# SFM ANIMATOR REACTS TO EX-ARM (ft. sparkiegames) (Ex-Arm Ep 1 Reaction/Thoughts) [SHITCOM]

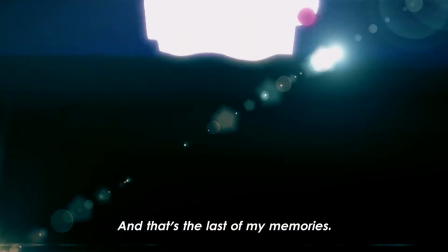(11:53)
my god like this this is like so confusing wait pause for a sec pause for a sec this is so confusing
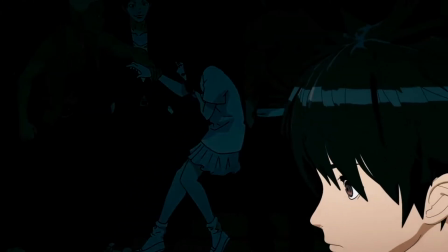(12:01)
because the thing is that what like the anim like what's shown here is that it's like you know the protagonist is supposed to be going to his right side you know we
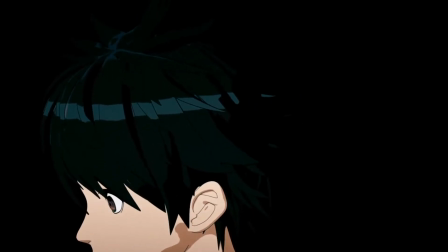(12:09)
see that like he's walking by and they you know he had he's not focused or anything he's like you know thinking more about like what his
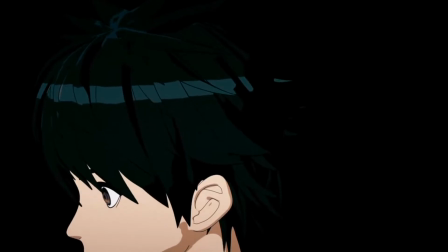(12:17)
what's like some like his brother told him all right but he's like it's shown that he's supposed to be going to his right side yet for some reason it still looks as if he's going straight forward here so the idea is there that the character is walking right to left the
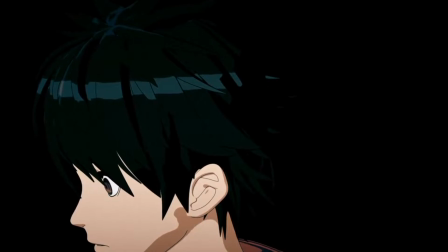(12:34)
idea being when the camera switches now he's walking left to
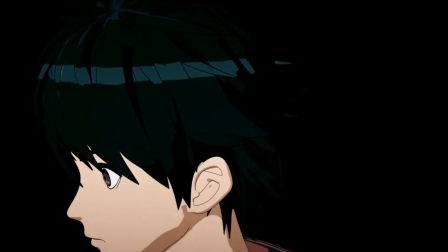(12:38)
right as in like he's changed his trajectory and he's gonna go and help they just they made it look very confusing because they didn't establish
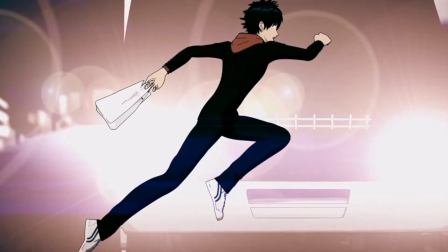(12:49)
an establishing shot would have helped a lot because they should have established the uh environment first before doing that and therefore when they break the 180 degree rule it kind of looks confusing and spatially unaware and i guess another thing i'd like to point out is again the lighting here just looks just feels incredibly
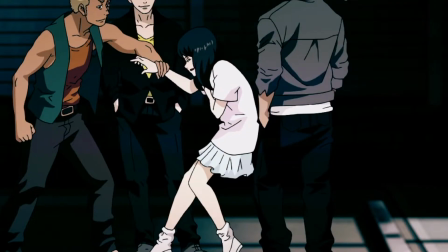(13:11)
weird it's not like as if they're part of like the darkish environment that's shown here you know it's almost as if they're like the lighting of all the characters just remains
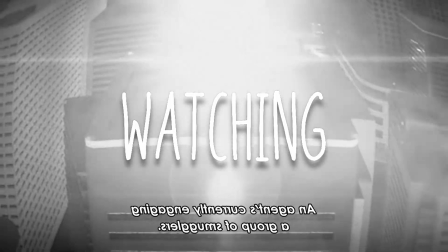(13:20)
the same yeah okay
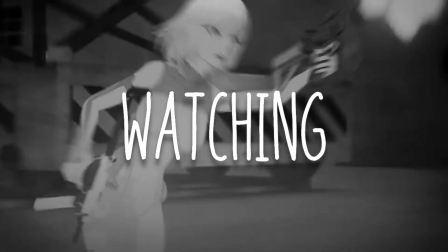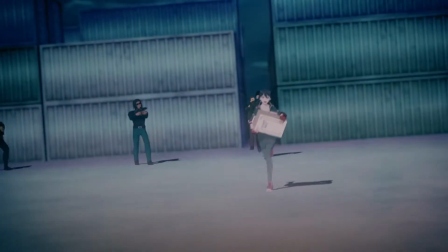(13:33)
i kind of liked that move that was kind of neat i'll give it that okay
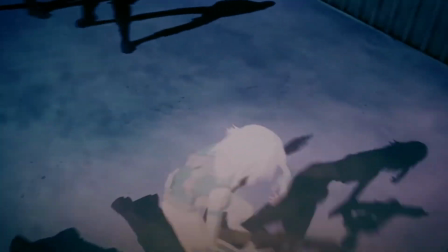(13:37)
um pause like i don't i don't
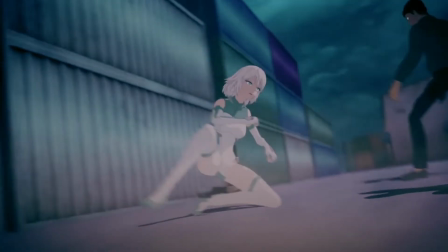(13:42)
know like i mean i do get what you're trying to say here i mean after all like there are like moments where like are there are particular moments in where you know the fight scene just kind of looks a bit decent but here's the thing the way the mood the camera movement is just feels like something from a beginner sfm well the thing is camera in this i i don't see that but the the that's because i practiced a lot the camera in
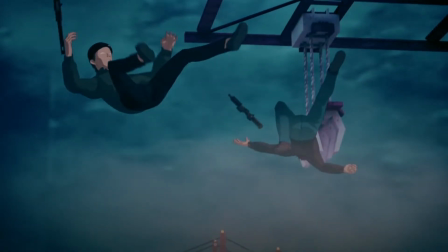(14:07)
source filmmaker interpolates frames in a specific way and
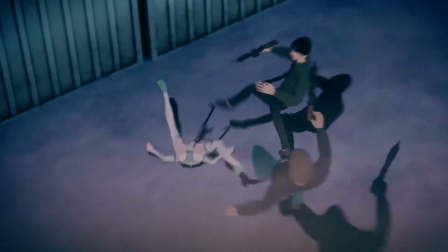(14:12)
that was that gives it its distinct look this just looks like they have a
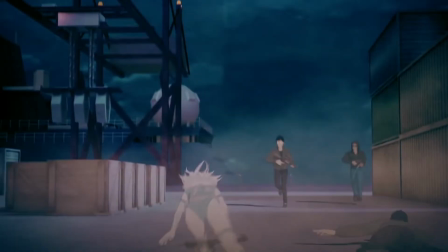(14:16)
3d camera and they kind of want to swing it around and stuff yeah that's what it that's what it strikes out to me you know to be specific my biggest
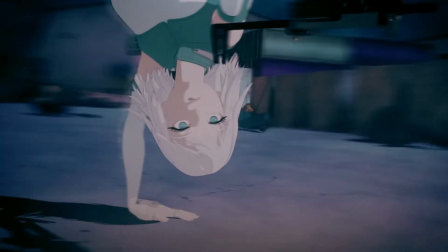(14:26)
problem honestly is that she's kind of hard to see despite it being a dark
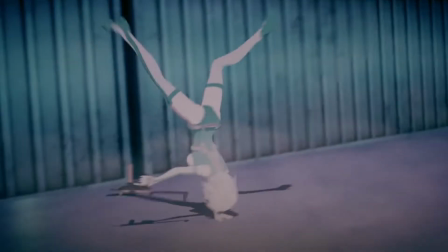(14:30)
blue background or it should be they give these areas of
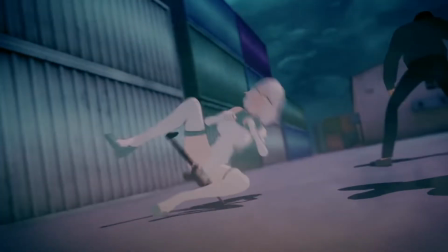(14:35)
brightness towards the the bottom and stuff where she kind of blends
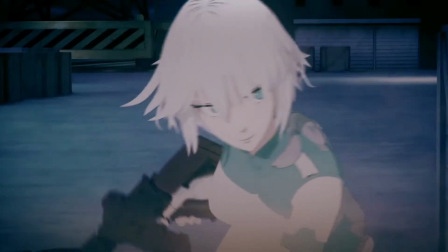(14:40)
in because she's like solid white it looks like and then there's this like very bright area
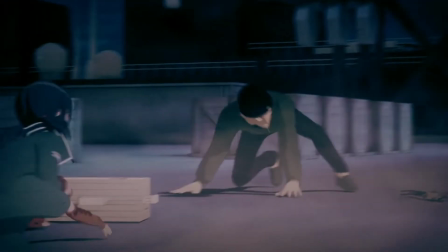(14:46)
in the background
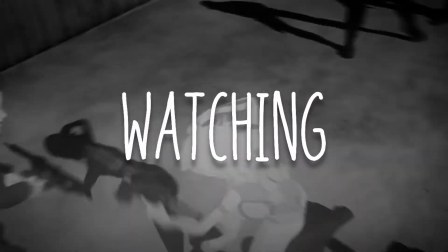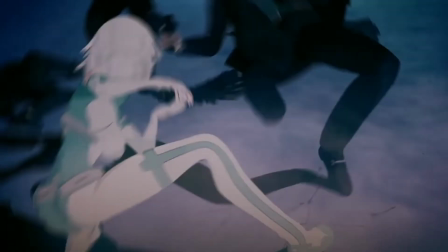(14:52)
I also think that they're missing out on something so I think they're missing out on one
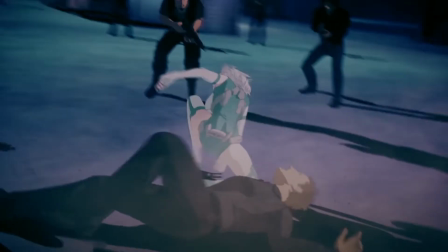(15:01)
of the main benefits of being in 3d and that is that you can do your own lighting and coloring with very little effort.
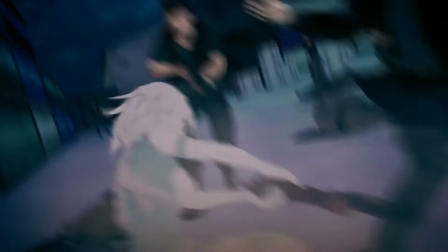(15:11)
So you look at all these guys and you look at their skin tones and her skin tones and the color of their outfits and everything, and surely they should be the same kind of dark blue as the backgrounds because it's all being lit in this dark blue area.
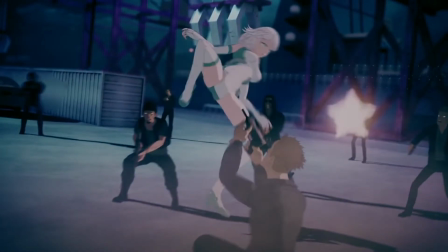(15:26)
But they aren't. They're just normal skin tones as if the color of the light doesn't affect them at all. There are, like, a lot of problems that are worth pointing out, like, you know, with the live action to, like, you know, the live action to anime translation that was attempted here, you know?